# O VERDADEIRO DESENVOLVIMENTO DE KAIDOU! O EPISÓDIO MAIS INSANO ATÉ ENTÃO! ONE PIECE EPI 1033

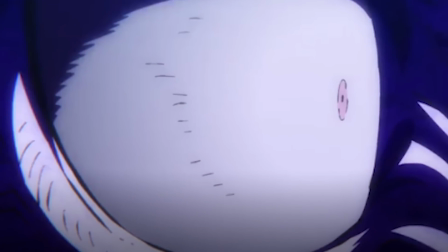A essa altura, como confirmado pelo fim do episódio, dá pra ver que os dois ainda estão em patamares diferentes de combate,
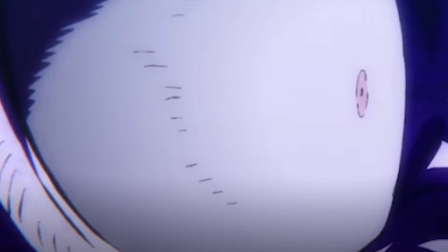E esse tipo de detalhe e animação conta uma história clara sobre o que está acontecendo.
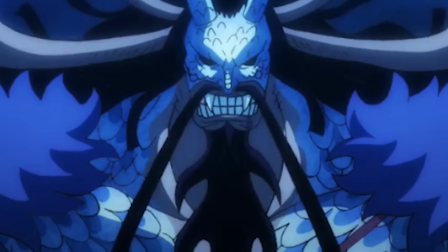Eu amo como enquanto o Kaido fala, há espaço para um silêncio, uma solidão por trás do homem que acusa o seu próprio destino.
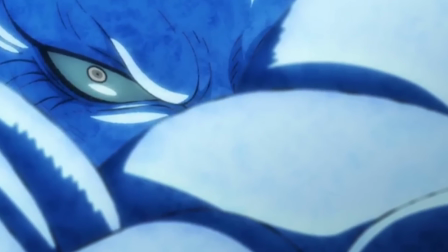Quando essa luta acabar, eu ainda serei o mais forte e o mais entediado. É uma vida triste e solitária no topo.
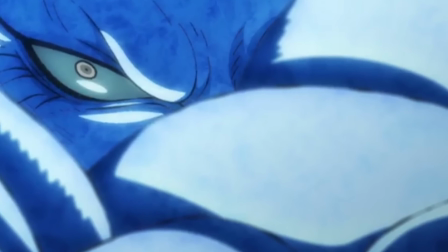É assim que o Dragão Azul se sente.
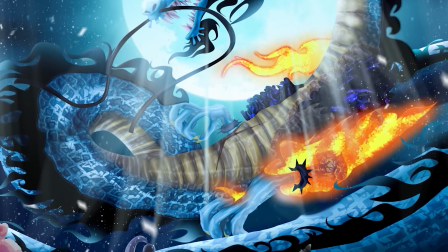Depois de décadas de vitórias sem o prazer que ele realmente busca, o prazer da violência e conflito, de superar alguém ainda mais poderoso.
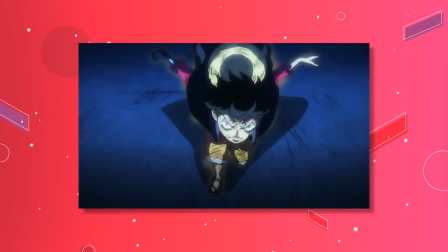Mas o Luffy é diferente, ele não se curva fácil e a porradaria continua cheia de detalhes fantásticos,
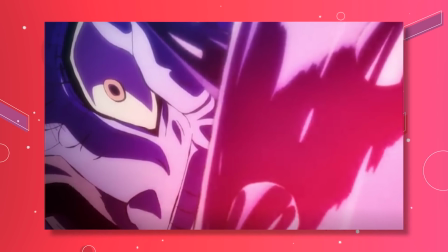como o olho parado e bestial do Kaido, sem foco, enquanto o Luffy, cheio de humanidade e paixão,
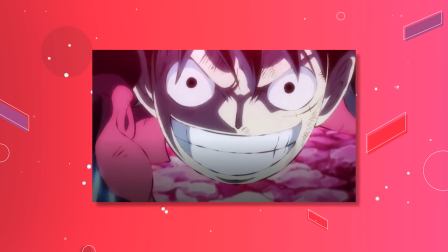Bradax, tornará o rei dos piratas. Sequências históricas, imutáveis e lendárias estão em tela, respira fundo,
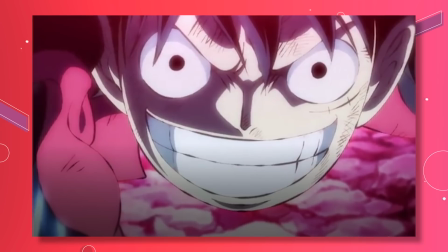torcedores, não é hora de calma, porque essa é a hora de pirar, esse é o momento lendário que o One Piece está vivendo atualmente.
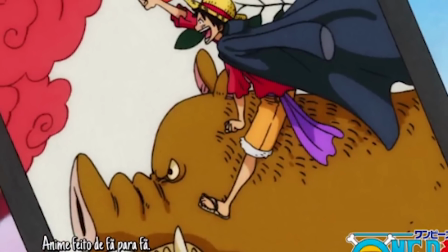Depois do intervalo, os sempre lindos eyecatchers, voltamos para onde nos deixaram no último episódio, a vingança de Nami por Otama.
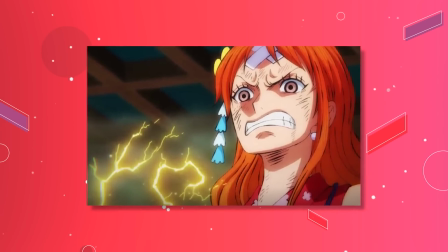Mas na vingança curta, como o Swap já bem sabia, a Nami simplesmente não tem capacidade física o suficiente para superar uma Tobiropo com as habilidades da Ult,
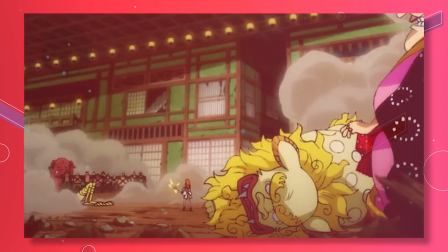o que resulta em uma cena de suspense extremamente bem executada,
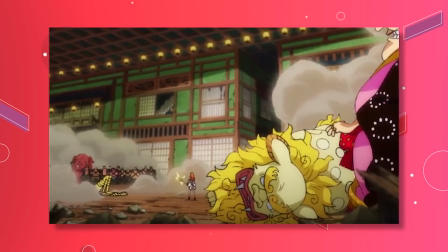com um ritmo impecável que trouxe todas as emoções que o Oda quis passar em sua escrita original lá no 1012 e no 1013.
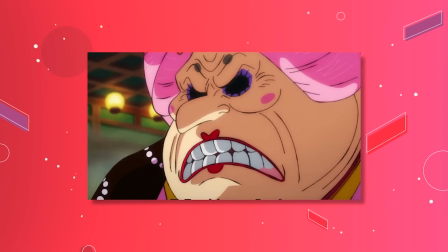O que eu mais amo na cena é a calma da Big Mom, uma tranquilidade que chega a ser cruel.
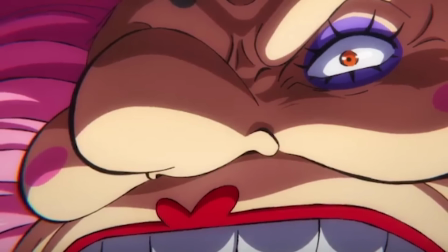Falando devagar, pausadamente, ela é como uma força da natureza que sabe que pode engolir qualquer oponente no momento que der vontade.
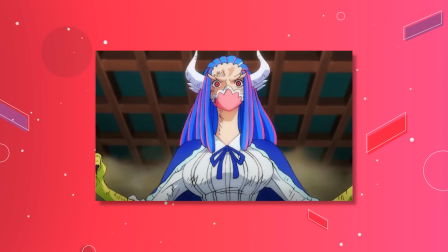Então a Ult ameaça, esbraveja, agride a Nami, mas no fim das contas é a Big Mom que ataca.
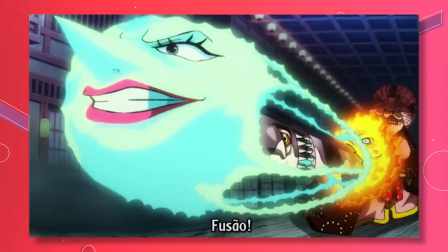Uma sequência fantástica animada pelo Henry Turtle e pelo próprio diretor do episódio, o Hiosuke Tanaka, cheia de carisma.
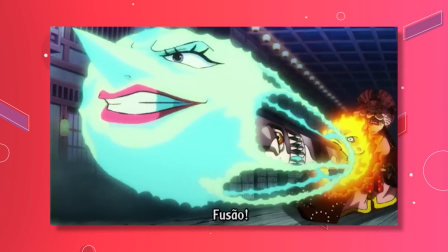Com cada Home dando sua deixa de personalidade,
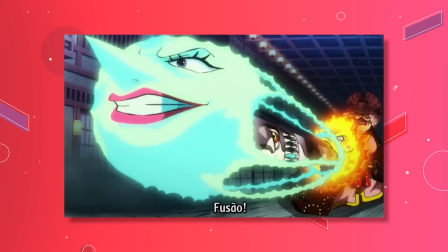enquanto forma essa arma colossal que lança um raio laser tão devastador que esburaca a Ult como se não fosse nada.
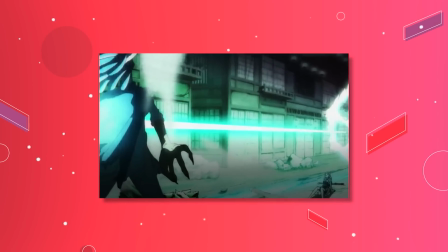Tal qual o Facão Mil Grau, a Big Mom lança seu Master Cannon e cara, que animação espetacular, gloriosa, absurda.
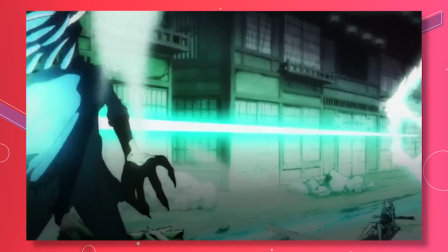Cada um dos homens dá essa sua deixa e nos resta alguns segundos de silêncio Até que a ult caia de frente,
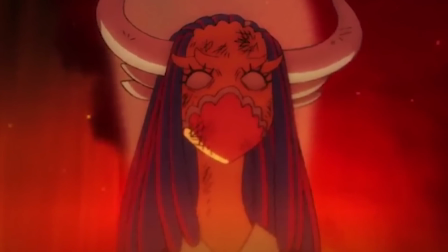completamente desacordada pelo terrível poder da Ian Puta que pariu Que cena, irmão?
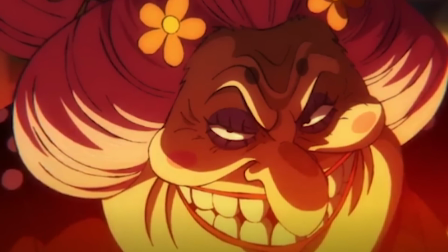Eu só tenho hype, a fanboyzice pra agregar isso Aqui é Big Mom, irmão, não é bagunça não, let's motherfucking go Otama está salvo Vamos que vamos
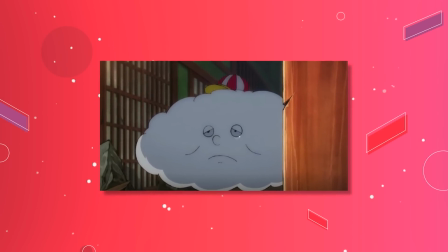Depois dessa cena absurda, temos um pouco da dinâmica familiar complexa Da rejeição dos erros por parte dos homens da Big Mom O piano e a música triste
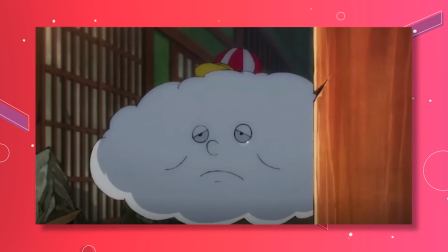evocam os sentimentos da nuvem, que agora é descartável, solitário, um trapo.
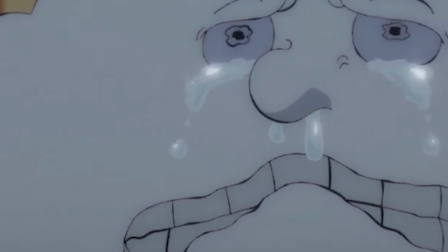Nem mesmo a Nami, que era sua amiga, tá lá mais pra ele. Chega disso! Corte a hábito pra Luffy vs Kaidu.
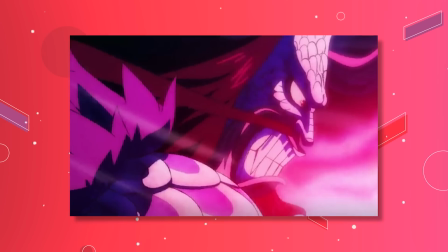Uma coisa que tem que ser valorizada nesse episódio é como os fundos são dinâmicos.
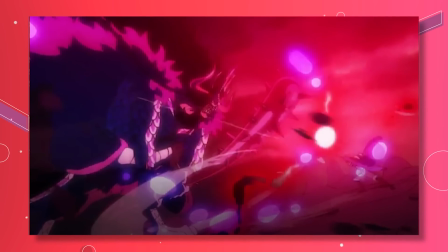Sempre as coisas estão se mexendo, seja a perspectiva da câmera, ou os detritos, ou as explosões, personagens secundários, enfim.
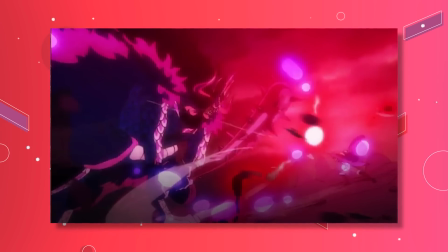Os detalhes que o Tanaka incorporou nesse episódio realmente fazem a diferença. A sequência fantástica onde o Luffy sai quicando nas pedras depois do golpe do Kanamu do
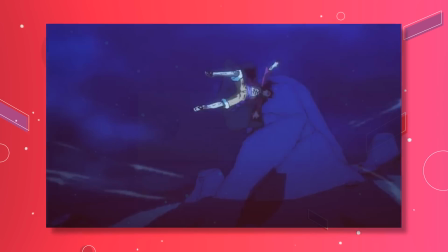Imperador foi feita por um animador francês talentosíssimo que se chama Lisset Legier,
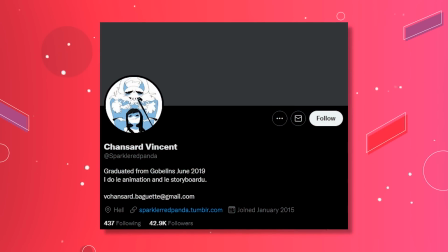trazido da França pelo já conhecido Vincent Chansar, outro craque que vem fazendo seu nome pelas animações da Toy Animation em One.
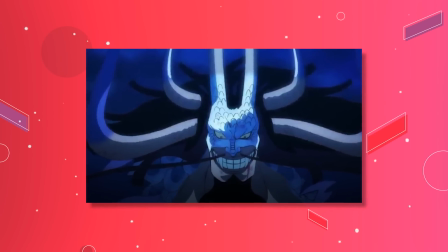Eu acho que a minha cena favorita de todo episódio é o Kaido tomando soco e provocando o Luffy enquanto sorria. ficou tão imponente,
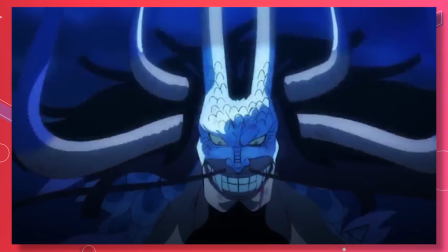tão hype, tão poderoso, isso é o Kaido, ele é poder encarnado,
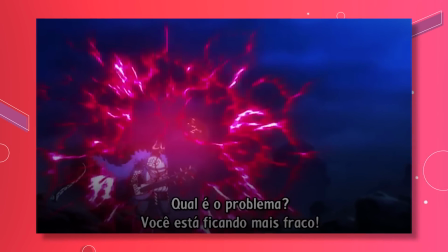deboche, violência, um monolito insuperável de tudo aquilo que desprezamos e ao mesmo tempo admiramos.
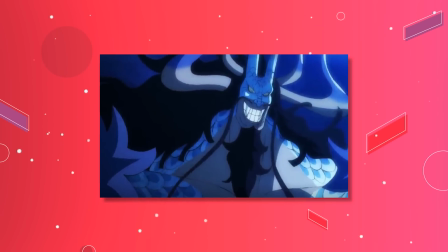E ele sorria, se diverte, enquanto o destino de milhares de inocentes a serem aterrorizados está por um fio,
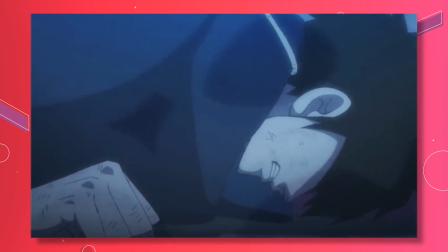e o Luffy vai ficando mais fraco, dá pra ver que o Imperador é simplesmente demais pro nosso capitão. Ele chega provocante, debochado e acima de tudo, violento.
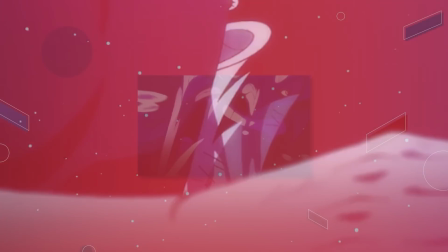A cada golpe, mais sangue escorre da cabeça do Luffy. E com um grito, Kaido dá um golpe que supostamente acabaria o confronto.
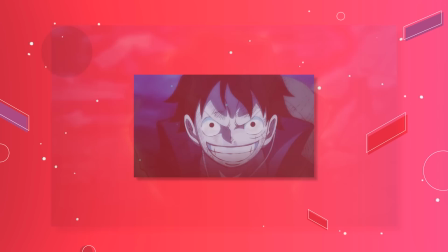Mas claro que não. O pirata que estica ergue seu punho, sorri, e com esse sorriso desafia tudo que o Kaido acredita.
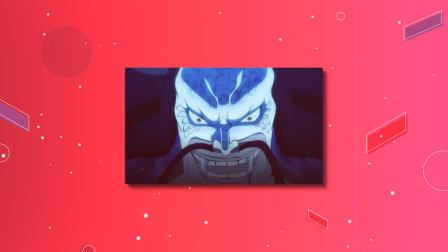Só que é contagioso. O cara não se aguenta com o prospecto de realmente poder dar tudo de si em combate.